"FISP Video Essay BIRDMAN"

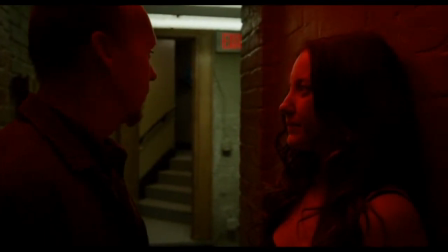In this video essay, I will analyse BIRDMAN and the way that the sound design helps the nearly one-shot film flow between different rooms,
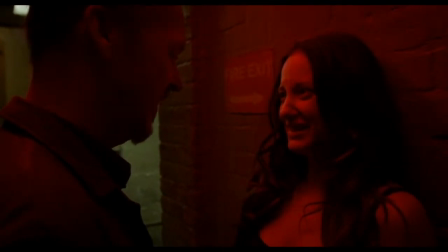scenes and time jumps. BIRDMAN is an impressive piece of cinema with an hour and 40 minutes of the film running without a single visible cut.
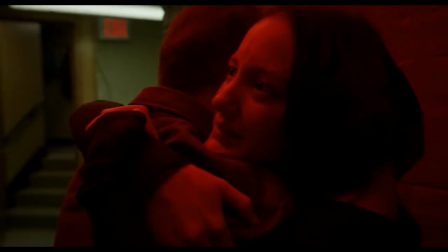Most applaud the cinematography for this feat.
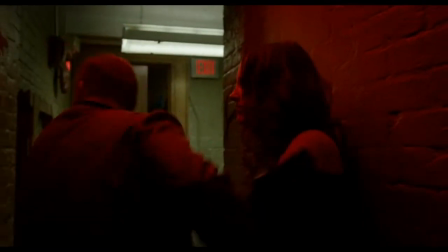However, the sound design plays a huge role in making this feel natural and making the large set that we move through feel real.
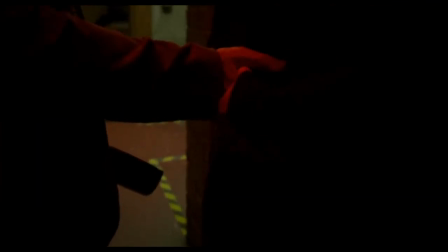The sound design in BIRDMAN is always from the audience's perspective. When the camera moves through different rooms, the audio does the same.
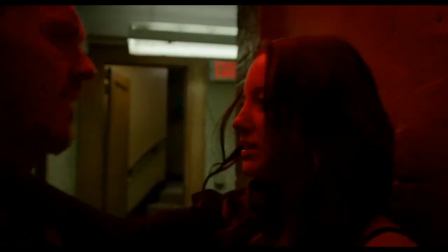Watch this scene transition where Regan and Laura have just had a conversation backstage.
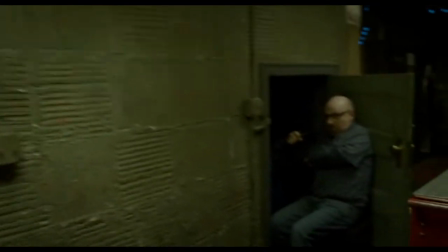The scene transitions to later on in the day at the first preview of the Broadway production.
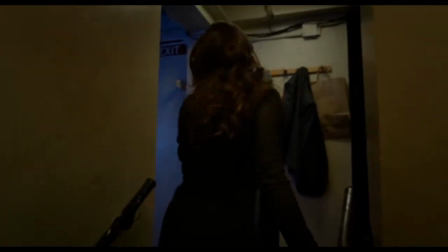J-cuts are used here and throughout the film as the camera moves through the theatre to the next scene.
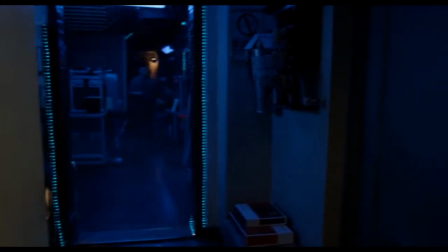Before the scene between Regan and Laura has ended, we hear the dialogue from the stage indistinctly.
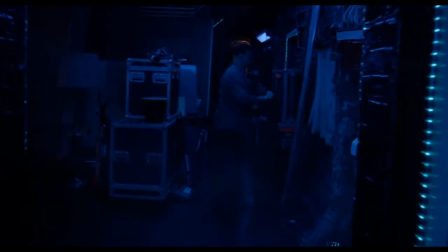We only realise what this is once we move closer and it is revealed to us that time has passed and the actors are performing.
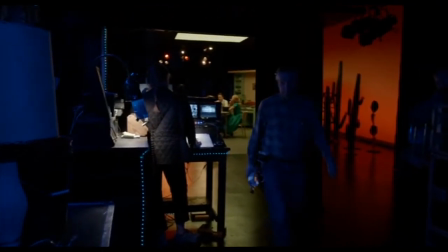Initially the dialogue is quiet and panned centrally. As the camera turns a corner, the pan moves left and the volume gradually increases.
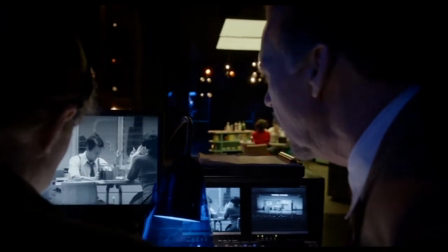A reverb effect has been used here to simulate the dialogue echoing through the corridors of the theatre.
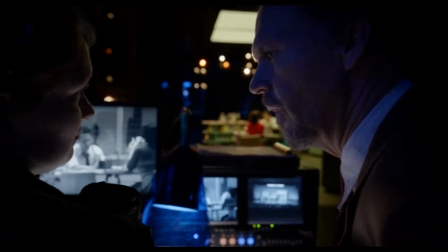The effect gradually changes as well, most notably when Regan enters the stage,
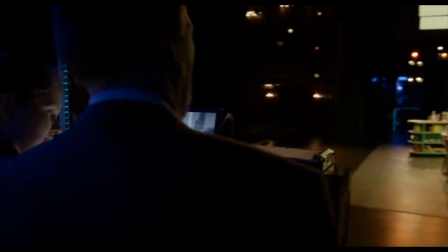as the acoustics of being on a large open theatre stage are different from the sounds reverberating down the hallways.
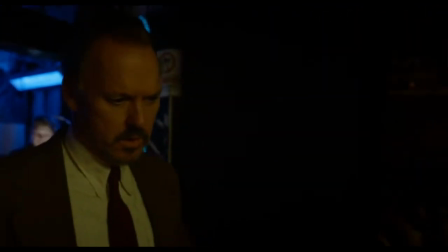The dialogue on stage still isn't entirely clean, and there is still a reverb effect to replicate close-up dialogue in a large echoey room.
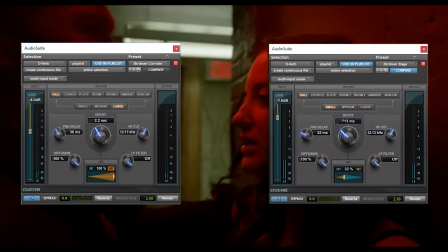Here are two reverb effects, similar to the dialogue heard on stage and from the corridor, that I created using the Pro Tools Deverb tool.
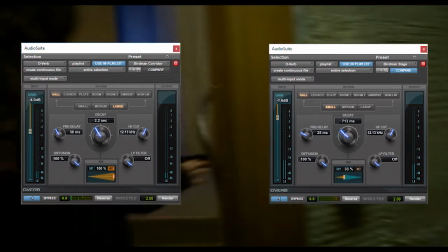In the corridor, I set the pre-delay to 38 milliseconds and decay to 2.2 seconds, setting the mix to be 100% wet.
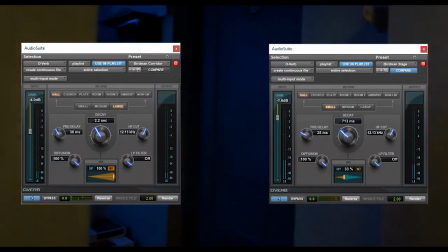To change the effect for dialogue on stage, I lowered the pre-delay to 25 milliseconds and the decay to 713 milliseconds.
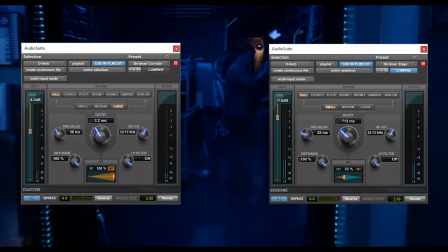The biggest change in the effect came from simply lowering the wet-dry mix to 33%.
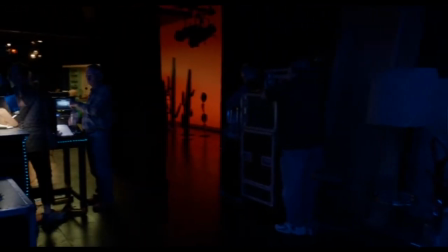What this does is make the dry signal more prominent than the audio effect. This makes it sound cleaner and more up close while still keeping a slight echo.
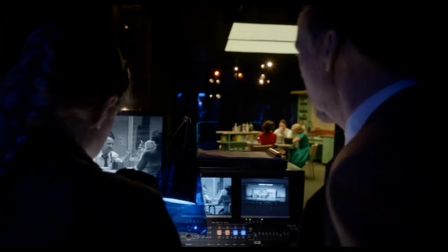The film's director, Alejandro G. Iñárritu, and sound designer, Martin Hernandez,
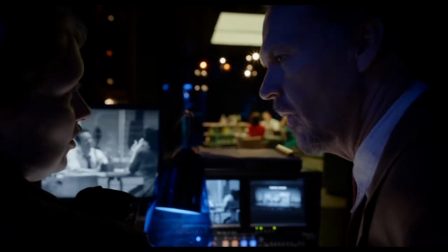were very particular in getting the right effect for each room, Hernandez has said in an interview with Soundworks Collection.
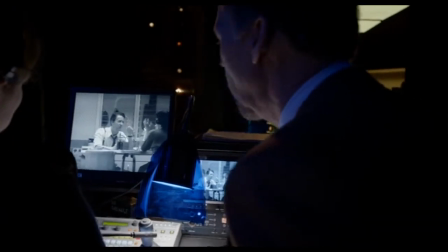It's not just the distant echo of the onstage dialogue that brings the camera movement to life.
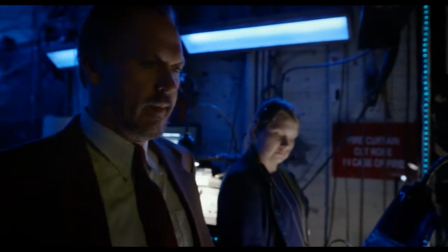What really brings the audience into the reality of moving around the theatre from the perspective of the camera is the close-up Foley and sound effects from the action backstage,
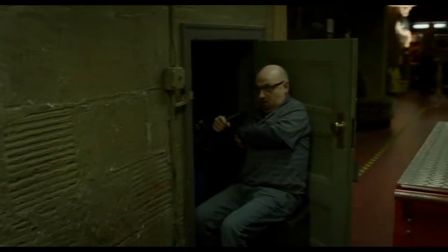starting with the sound of wires being coiled that pan from right to centre and back to right as we look at Sydney,
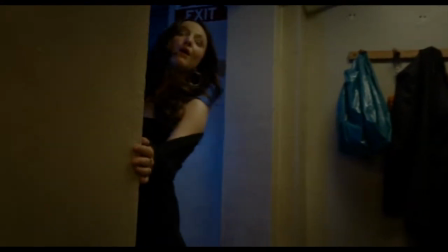the backstage assistant. We also hear Regan's footsteps and clothing rustle panned appropriately, the clatter of other stagehands moving scenery.
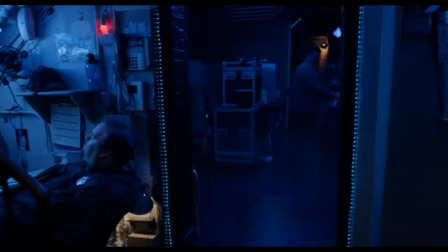Backstage chatter panned to the left can be heard as we move past the stairs.
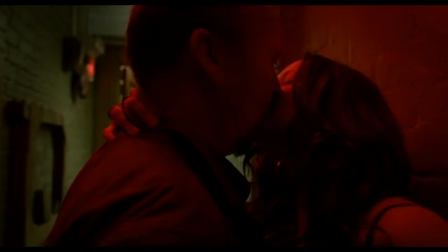We hear the sound as a bottle of gin is handed over and the close-up clean dialogue between Regan and Annie, the woman at the side of the stage.
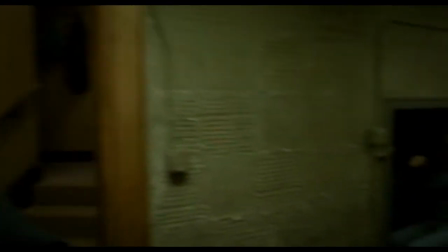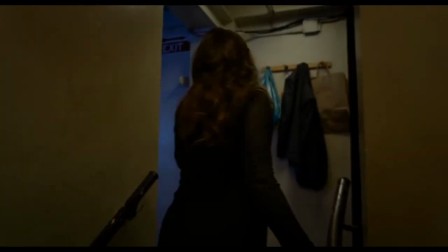First preview tomorrow. Here we go.
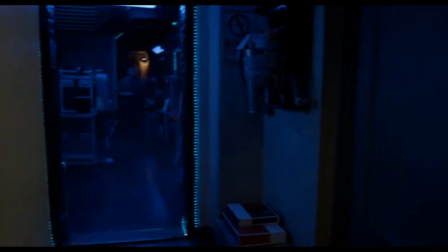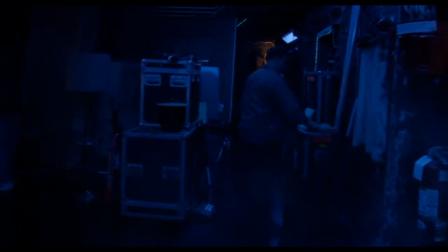I will never get that image out of my head. Right before he did it, those eyes, they were so sad and lonely.
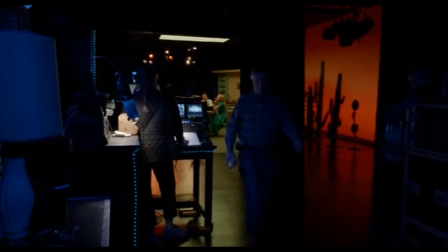Did you have to treat him? Music out.
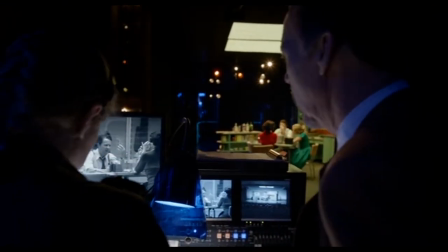What did I do? 34, 35, ready. He was in terrible shape. His head had swelled up. It was twice the size of a normal head.
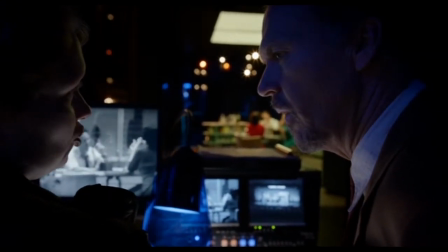He's incredible.
This all adds to the experience the viewer gets of actually walking around the theatre and being the camera.
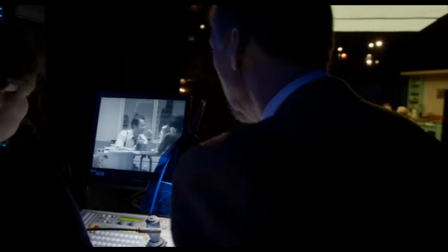Interestingly, this was not always the plan, Hernandez told Soundworks Collection.
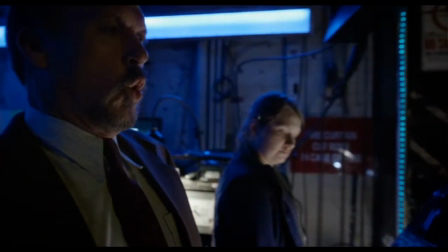And we started cutting in the normal, usual way to cut.
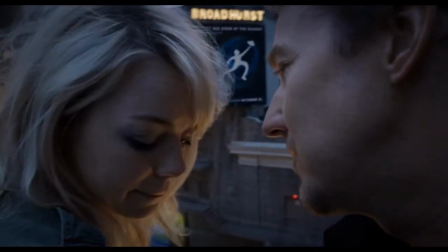I realized that it didn't belong.
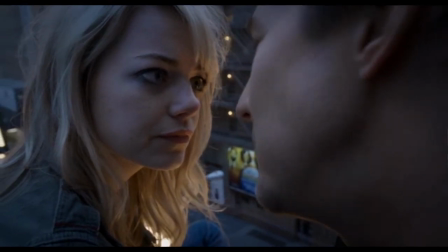So what I started trying to work was moving the elements.